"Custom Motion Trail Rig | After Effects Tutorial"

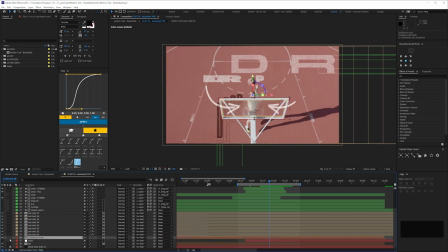[16:20]
This is a little touch, probably not even noticeable, but to make it look like the text goes behind the backboard glass when it animates off,
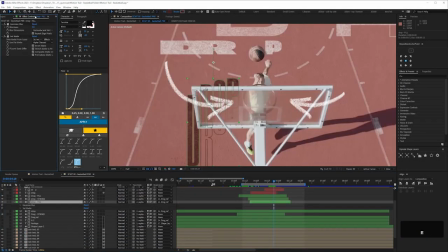[16:27]
I've quickly masked off the backboard and then used a set mat effect with blur on these two text layers.
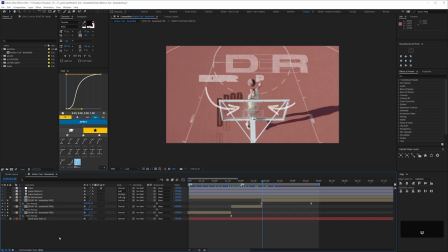[16:36]
Lastly, I have pre-comped all this and time remapped it just to slow it down for this bit.
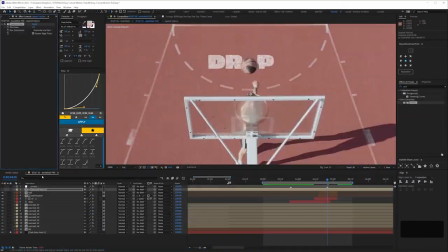[16:42]
What's the point in spending loads of time doing some nice kinetic type animation and then masking stuff out, etc., if we pretty much blink and miss it?
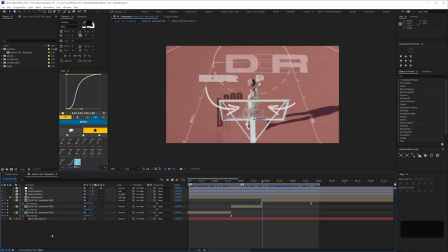[16:49]
I think it's always worth looking at your animation and seeing if you can fine tune any timing so that the focus is on the interesting stuff.
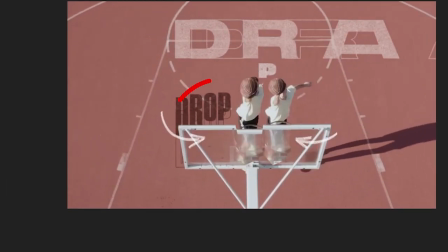[16:56]
But this does cause a problem. So the masking's now screwed up.
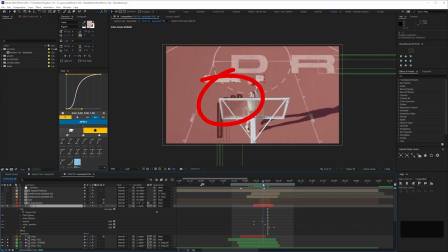[17:01]
That's because the time remapping is showing frames between the keyframes in our pre-comps and comps within comps.
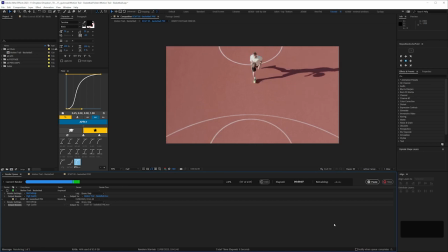[17:08]
To avoid this, I have pre-rendered the sequence, so that's not possible. If you download the Gumroad project, I actually haven't done that, so you'll just need to do this step.
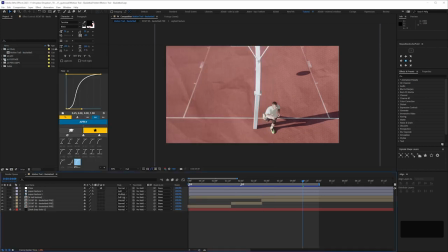[17:18]
Render this comp, and import it, and then alt replace the pre-comp here.
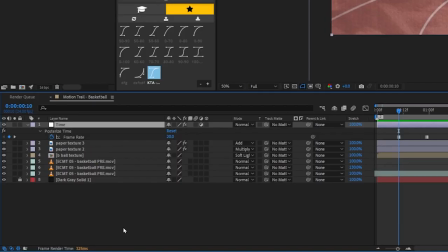[17:26]
And that fixes it. If there wasn't this posterized time effect, I wouldn't recommend it, as you'll get duplicated frames.
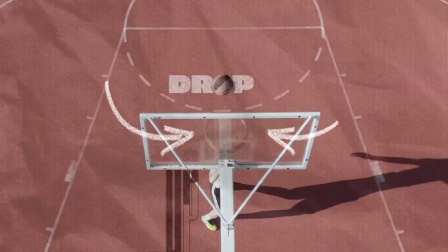[17:33]
But for the effect that we're going for, you can get away with it. Finally, there's this texture, which is the texture of an actual basketball.
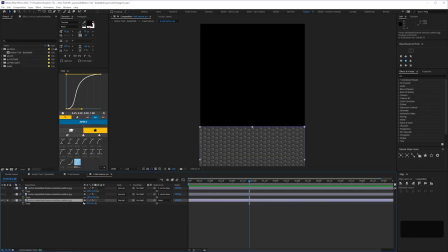[17:41]
I know, it's a bit on the nose, whatever. And then we've got some moving paper.
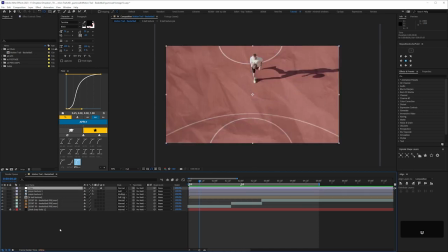[17:48]
And finally, a posterized time adjustment layer, which I've keyframed. You can only do hold keyframes on this effect unless you link it to a slider, but here I didn't bother.
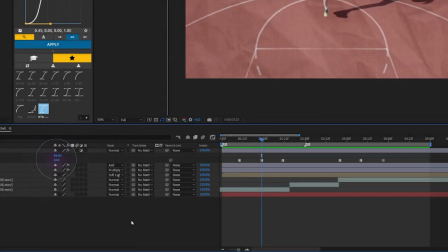[17:58]
We go from 20 frames to 16 to 12 and then back again.
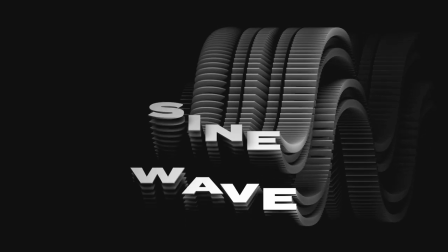[18:04]
This rig doesn't have to be just for footage.
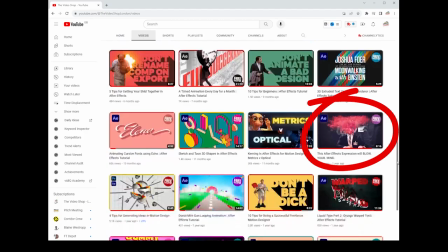[18:06]
If you've watched this tutorial that I mentioned earlier, you'll have noticed this rig is essentially the same as I've used here for this kinetic type animation.
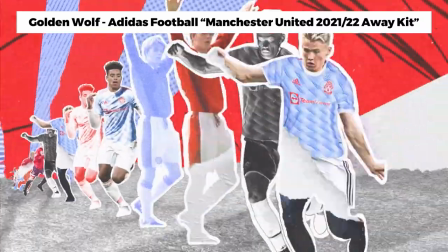[18:14]
I'm personally looking forward to exploring different footage from text animations using this setup, because this rig isn't about having a particular technique or aesthetic.
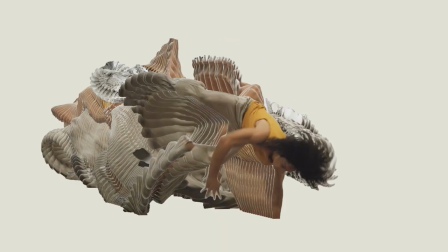[18:21]
It's about having a setup you can reuse for all sorts of different projects. I hope that's what you do, and I hope you found this useful.
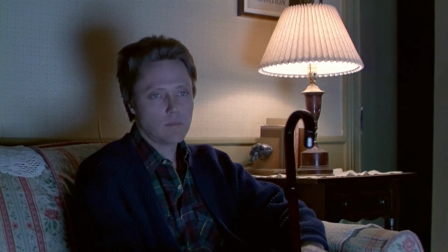[18:28]
Thanks for watching. See you again soon.